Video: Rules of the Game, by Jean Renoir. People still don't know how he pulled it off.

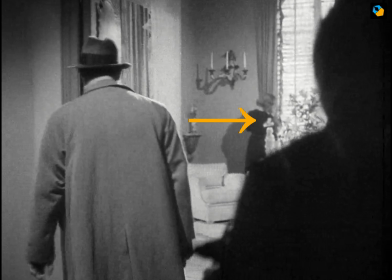We cut to see the 2 actors in the foreground and you can see Lisette in the background by the window.
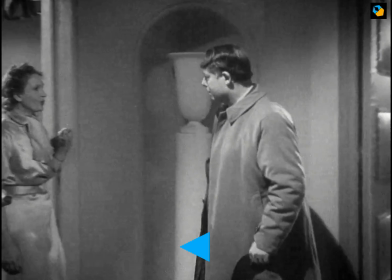As Octave moves left, the camera pans and we reveal Christine. The L movement is mostly used from one door to another.
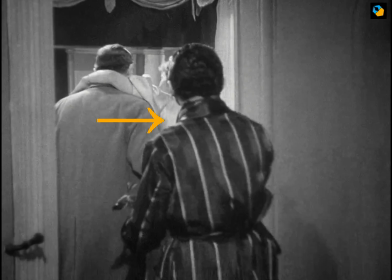The camera tracks to reveal the background. They walk back and their place is taken by Robert.
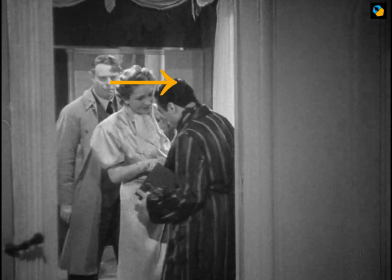They stop for him and see how Octave knows his place. He steps back into the background and there's a reflection again.
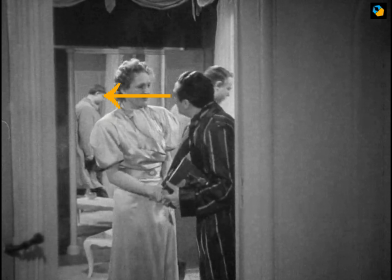Did anybody miss that look of his? I don't think so.
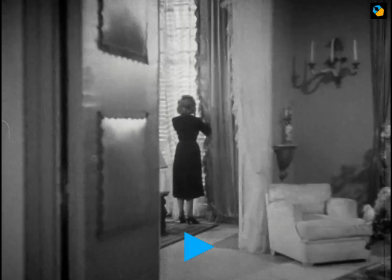The characters look at Octave as if by cue the camera pans right again to reveal Lisette.
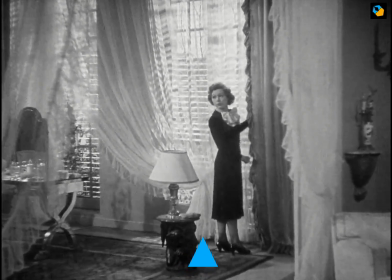Then it moves in closer. Jean Renoir uses the L movement so he can get maximum action in the same shot.
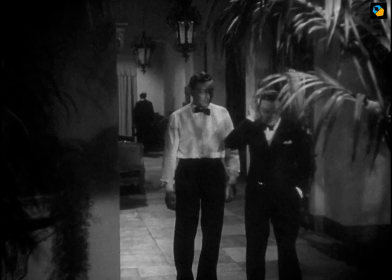The characters can walk through doors, appear in hallways, linger in mirrors, hide or reveal themselves.
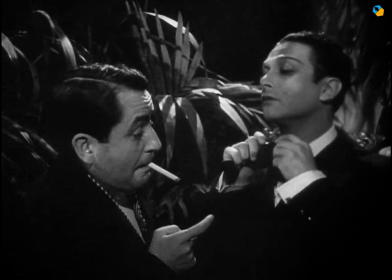The entire movie is filled with such delightful blocking. This brings us to technique number 3, camera movement.
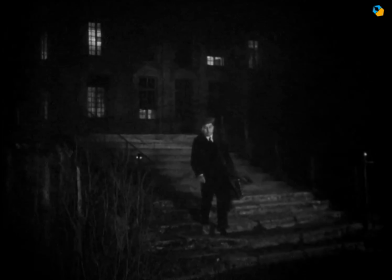More than half the shots have camera movement in them. This was hard in 1939, and it is still hard in 2018.
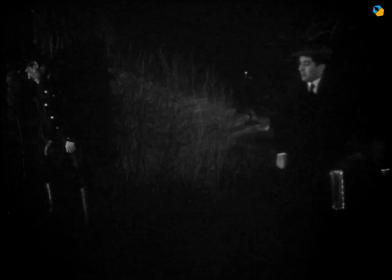It takes a lot of time to block and rehearse these moves. Renoir also improvised dialogue and scenes on the day of the shoot, so it was a lot harder.
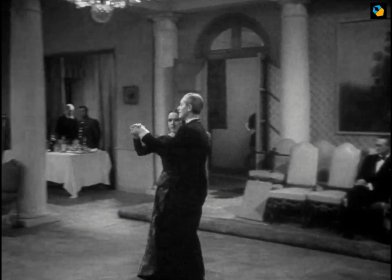A great example of camera movement and also the first two techniques is towards the end when Schumacher goes on a hunt.
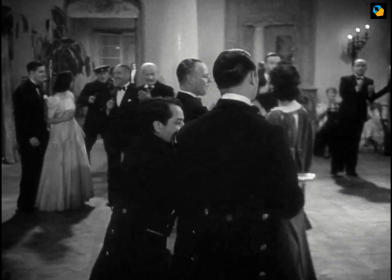I hope when you watch the movie you'll remember to make the connection with the earlier hunt.
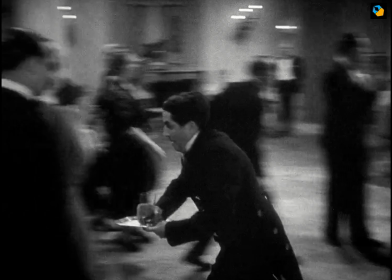If I were to describe the movement in one word, I'd say it represents how we would look if we were an observer in the scene. The camera is mostly at eye level, from an observer's height. When someone runs left, we turn left.
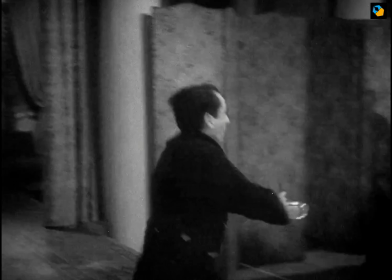When they move right, we pan right. When they go down the room, we pause.
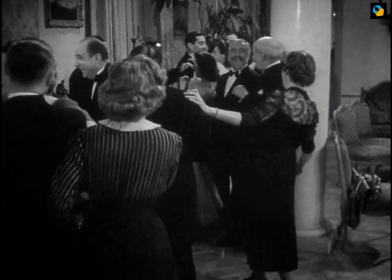Sometimes the camera makes these imperceptible moves on a dolly to reveal more space,
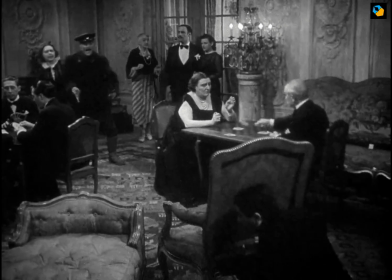exactly how we would behave if we were spying down a corridor and trying to get the best viewpoint.
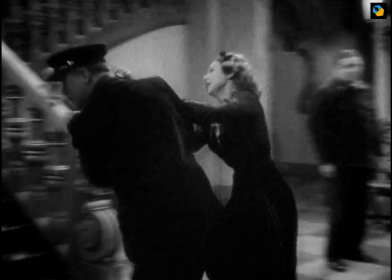If you study the sequence, you'll see all three techniques used: characters moving left and right, running, hiding, moving through social structures.
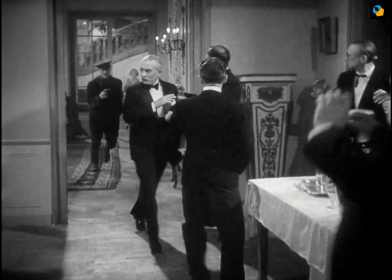This is the scene where the two classes intertwine, and they both get each other.
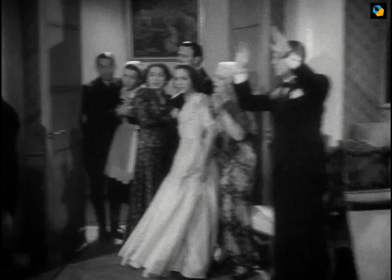Nobody's happy, but they understand the game is being played according to the rules.
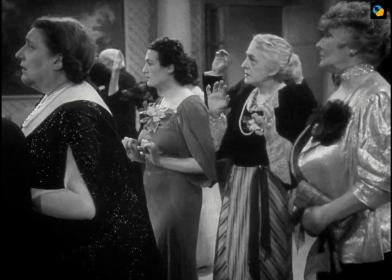This fact upset a lot of people back in the day, and the movie was banned for a while for corrupting minds.
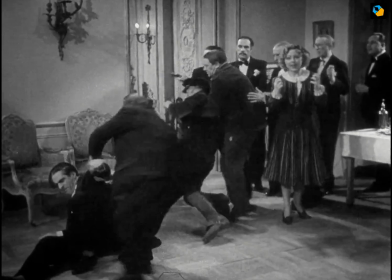What is fascinating to me is Renoir's use of camera movement to bring excitement into an interior situation.
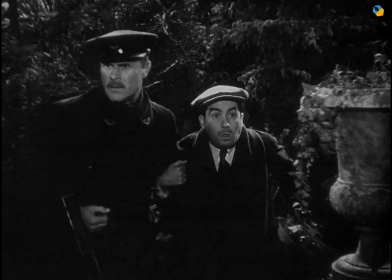The whole movie is breathtaking in this respect. There's always interactions and information flowing, things you want to know about the characters that come to light.
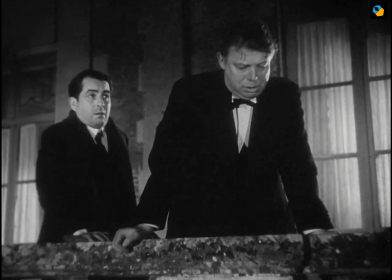You just can't take your eyes off camera.
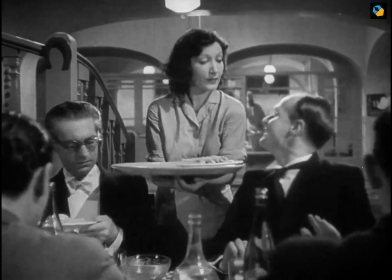Where Citizen Kane is rigid in its composition and structure, Rules of the Game is fluid and with more open compositions.
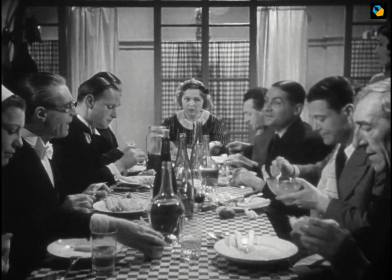You almost think you're watching a documentary, but you would be mistaken if you didn't recognize the brilliance of Jean Renoir.
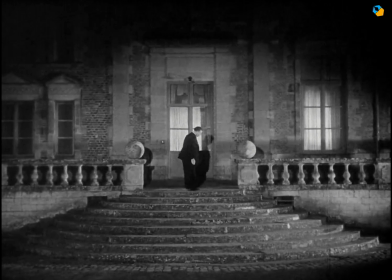And with this video, I hope I've given you a glimpse into the workings of one of the greatest directors the world has ever seen.
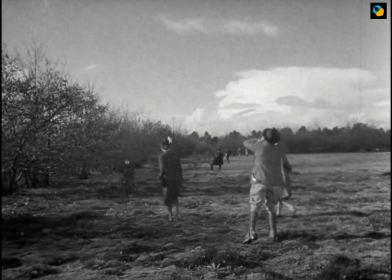If you want a special PDF of these techniques that you can download to your mobile phones and use in the field, become a member today.
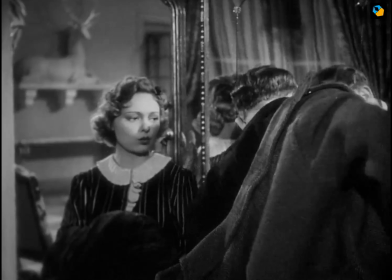You can hit join to become a member on YouTube or save money by paying annually. You'll find the link below.
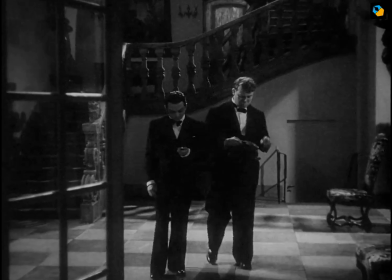By being a member, you also get instant access to exclusive bonus videos and guides,
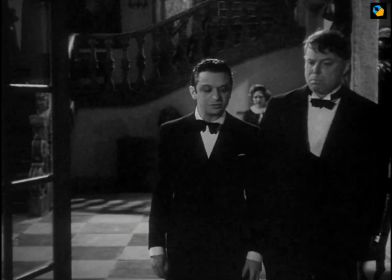behind the scenes of my productions, discounts to my camera and filmmaking guides, and lots more.
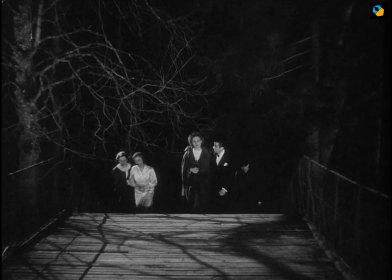Click the link in the description to know more. And please hit like if you enjoyed this video. These videos take a lot of time and energy to make.
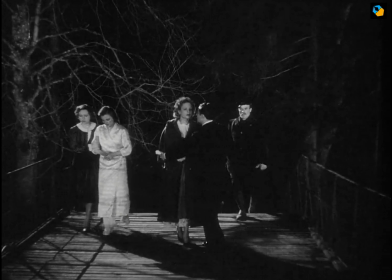Without your continual support and encouragement, they won't exist.
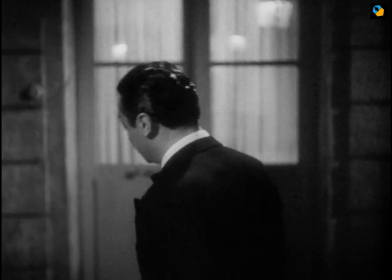Please subscribe for more cool videos like this one, and don't forget to hit the bell so you won't miss any new videos.